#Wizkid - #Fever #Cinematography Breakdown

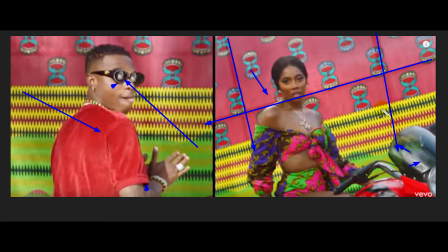241s
So you get like a piece of cloth and you create like a frame around it, and it becomes an interesting background with this Ankara color scheme that adds to the dimension and depth of the nature of the video.
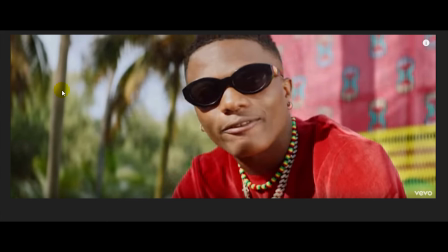253s
So going forward, this is where we could actually see the directionality of the sun. We could see the skylights deep in the background that's obviously creating. Now we could see like the sun shadows directly underneath his eyeballs here, like you can see here. So which tells us the sun, which is a major key, is coming from the right side of the frame,
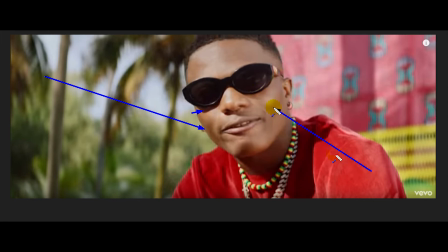272s
and obviously there's like a bounce board feel that's filling into the shadows that is created, which is, and you can see that this side of the face is less deep into the shadows because the sun is actually the one casting the shadows that we can obviously see on this shirt.
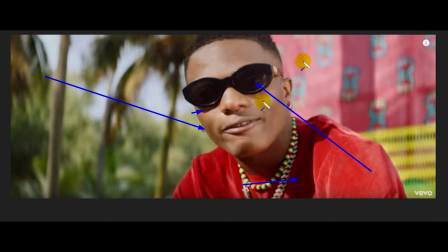290s
So that bounce is lightening the shadows and creating this feel, which you could also see the directionality that's coming from the palm tree in the background that is casting this shadow against the sun's directions.
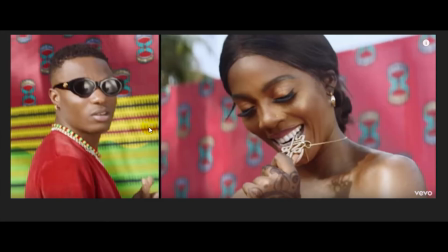304s
So moving on to the next frame, we could see more frames that characterizes the bounce that you could see in his glasses, a bit of the sun shadows, a bit of that same palm tree hard shadows that we can see,
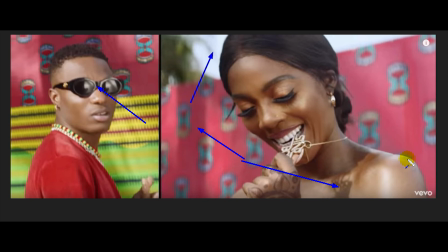318s
and the skylight also that's creating the backlight that's edge lighting the talent that you could see here in the frame.
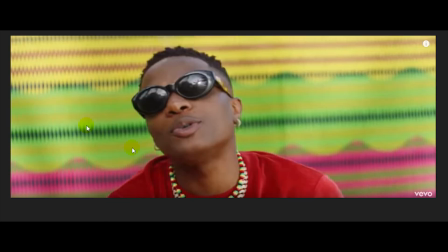324s
On the next frame, you could obviously clearly now see the sun that's almost behind the horizon and the trees that on the reflection of his glasses.
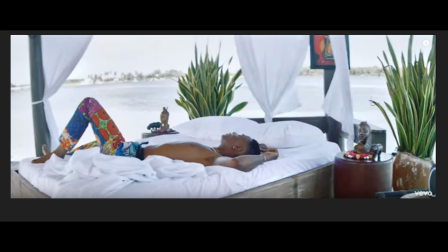334s
On the previous frame, if we go back to this frame,
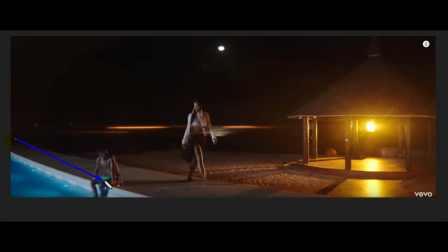339s
we just have like a HMI source that is actually keying the talent from the right side of the frame, and we have like a sodium vapor gelled Fresnel or HMI light that's actually giving us this color temperature, and also we have like the moon in the background for reference.
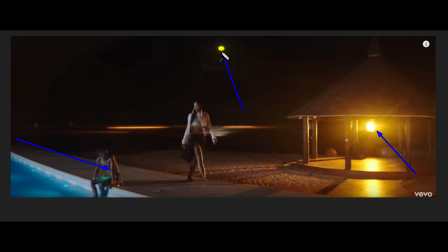359s
So I don't think it serves any purpose based on illumination into like deep space, but yeah, that's the moon there. We have like the Fresnel that has like sodium vapor gel, and also a HMI source that's keying based on the shadows we could see that's coming off into this direction, that's showing, giving us the directionality of the light. So basically, using the quality of light that's available at this time of the day with bounce, you could actually create captivating imagery where the sun becomes like your key and the skylight becomes like your fill,
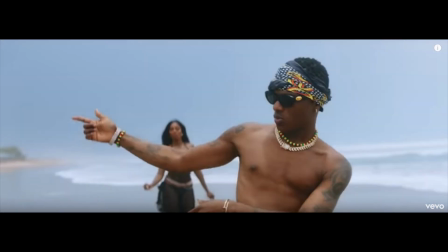393s
and with a little bit of bounce and a little bit of fill light, you could actually craft and create imagery that it's virtually stunning,
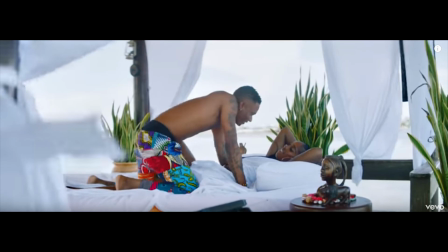400s
that if we're supposed to create artificially, it's gonna cost like $1 million.
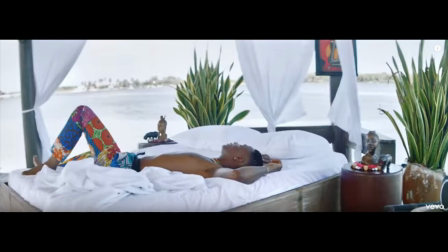404s
So I hope this has been helpful in some way or the other to your growth. Until next time, improvise, adapt, and overcome.